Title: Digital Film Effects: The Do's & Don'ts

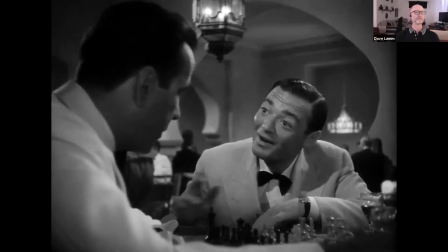Also smoking inside, which today you can't even do. Smoking, smoking.
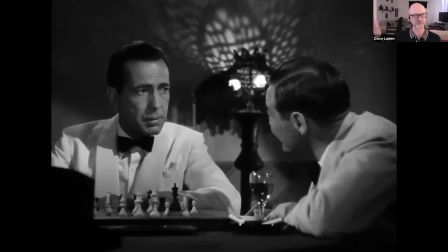It's one of those things where like even I didn't catch it because I grew up in an era of people smoking. People don't smoke in public places anymore, at least in restaurants.
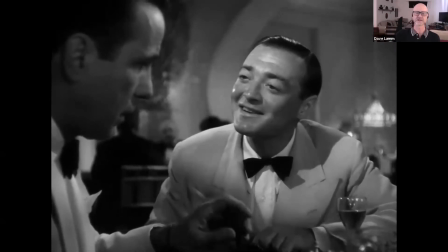So the smoking, the tuxedos, you know, Funky Burger has this awesome like sash like jacket that you don't see anymore.
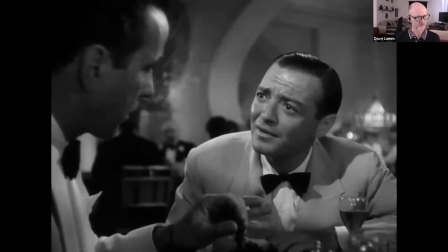It's a very classic look, very evocative of the 40s,
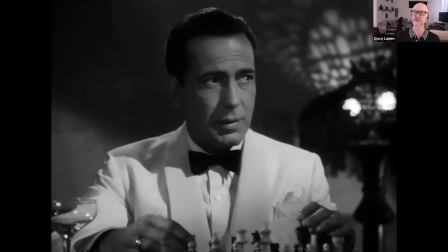excuse me, the 1940s um the art direction like look at these great shadows in the background with the lanterns and like this whole like
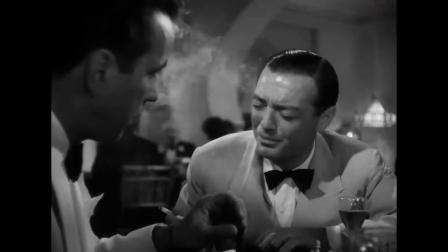uh post edwardian kind of like motif you got the the light and shadow the hard light that's look at
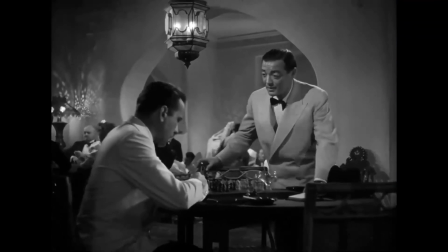the shadow on peter laurie's shadow a shoulder so um also one other thing is the film grain like it has a graininess on the
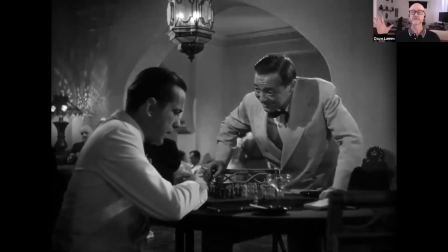film grain yes yeah old movies sometimes
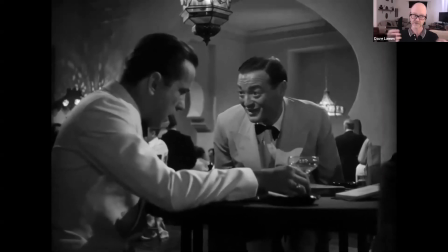because of the their literal age of the actual celluloid or grainy.
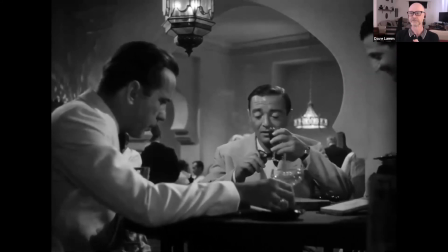Also film stocks were sophisticated back then. That's not to say that film grain is not seen anymore.
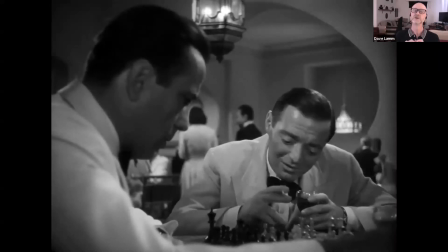There's plenty of beautiful films these days who use film grain to evoke any kind of like textual emotion,
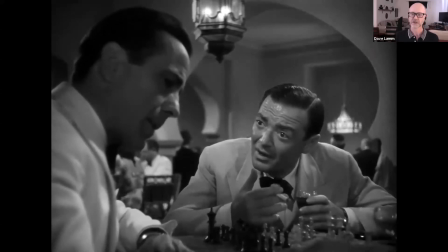atmosphere, things like that. Okay so I we raise all these great points.
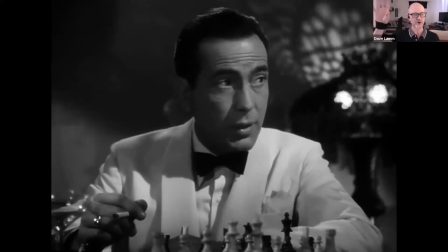There's no special effects in this in this scene but we got all these elements we know it's old because of certain
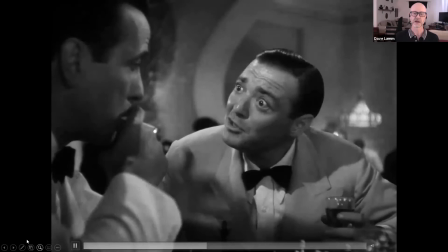things in the in the shot okay and my point is that Casablanca does not look like this
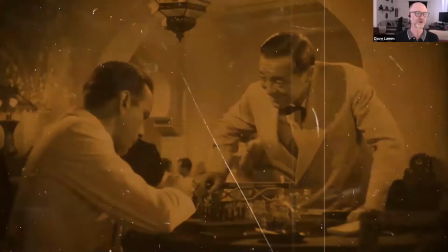okay it's not sepia toned it doesn't have film scratches okay this actually came from a very beautiful
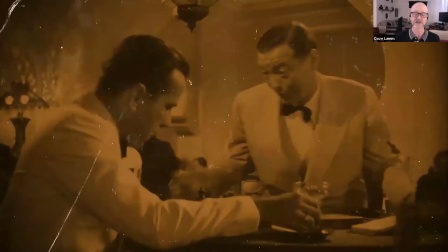blu-ray uh re-re-re-edition of uh of Casablanca is in fantastic shape
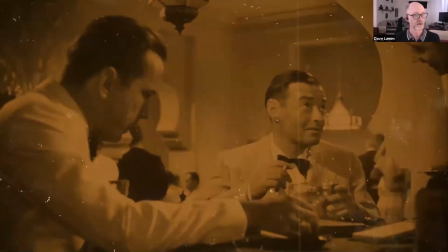there was no need to add any kind of special crazy effects to make it look old we already knew it was
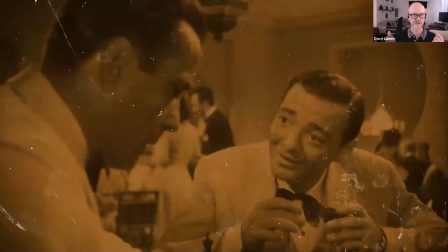old so using that um you're given all these we can you give all these visual clues as
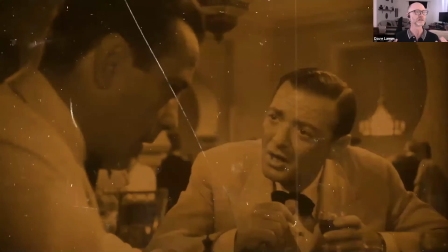to that we've been immersed in for decades the smoking the the clothing
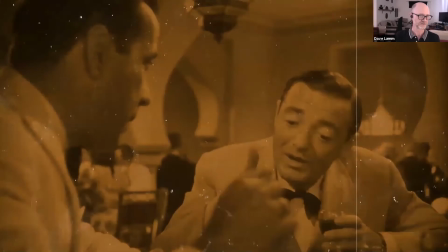we didn't have to get any special effects that's more my point okay
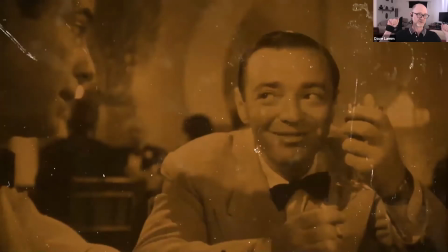that makes sense my point made don't have to don't have
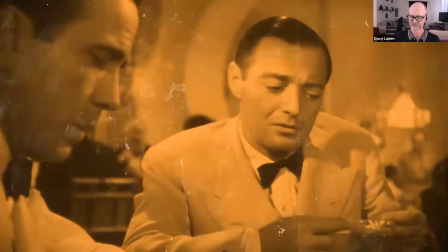to overdo it You can do it with art direction, you can do it with direction, you can do it with all kinds of stuff. Okay, so, pop quiz.
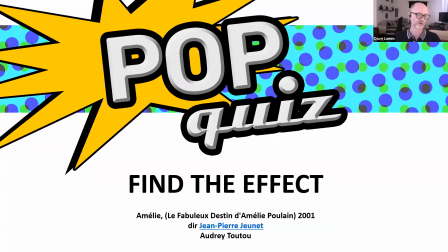Find the effect. Would it be an in-camera effect, a digital effect. We're going to look at a film called Omelie, one of my personal favorites from 2001. Excuse me. Directed by Jean-Pierre Jeunet. You should look at the films, they're very fantastic.
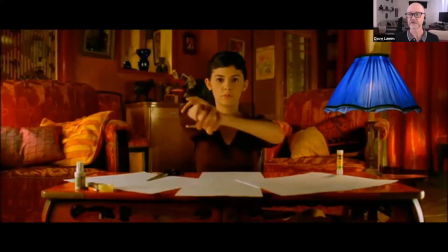Off your tuto, is there an actor? so here we go so find the effect or
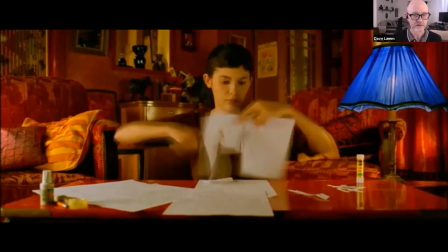effects it can be more than one all
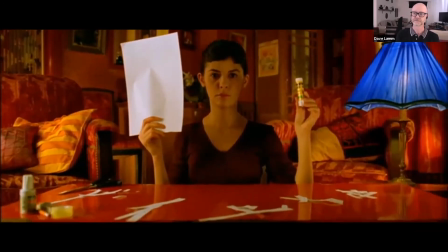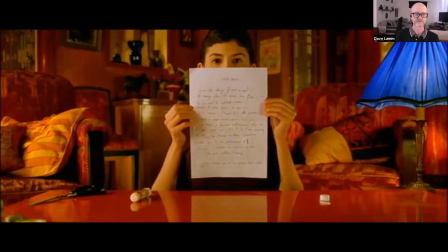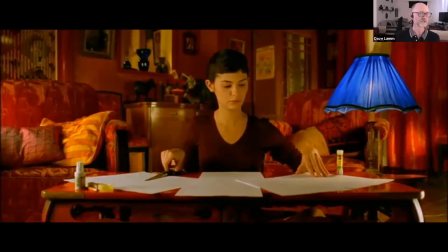right what'd you see
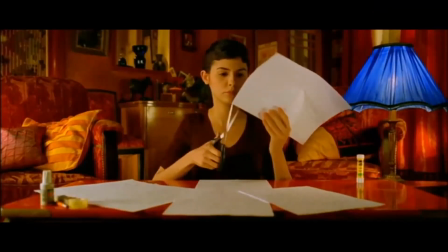shout it out um time lapse or like very fast speed time lapse or uh
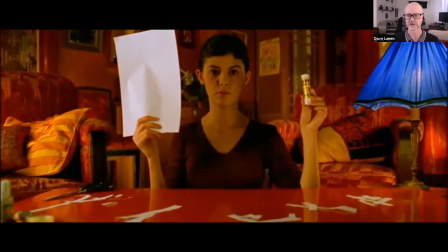hyperlapse the time lapse yeah just to get the feeling of like she's spent a
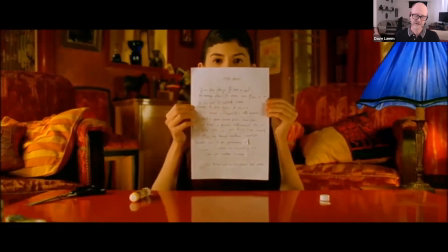lot of time cutting these things apart we don't we don't see eight hours of her cutting things apart so for
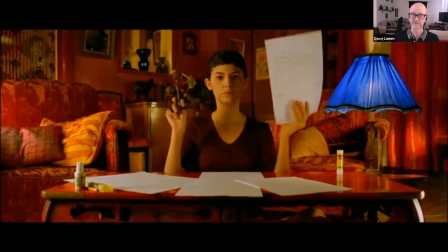comedic effect we speed things up What else?
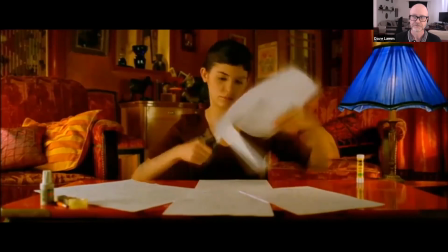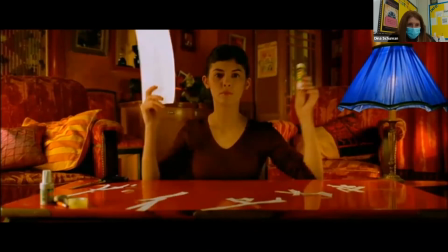Somebody said zoom. Ah, the zoom. Well, the zoom is actually, that's a real camera effect.
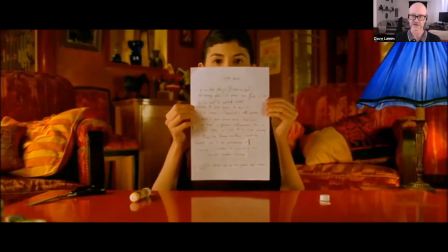The camera's on a dolly getting pushed forward. So keep that in mind. In-camera effects are also legitimate, too.
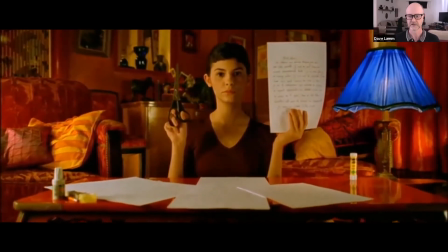There's one more major one, too. The blue lampshade. The blue lampshade, art direction.
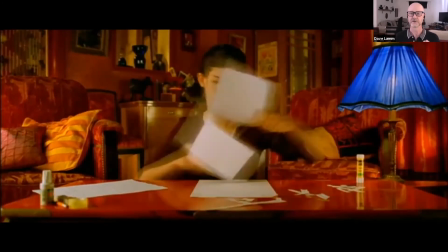So the color palette on this movie is very green, orange, and blue.
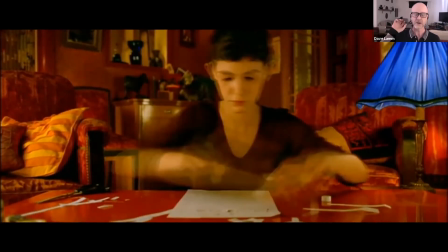In almost every scene, Jean-Pierre puts a big pop of blue in all of his his frames.
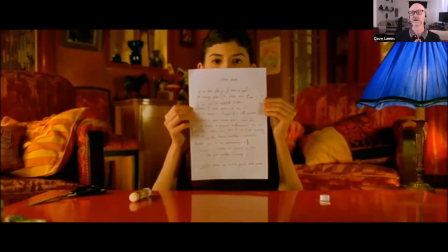Now in post, you can, you know, that lampshade could have been green.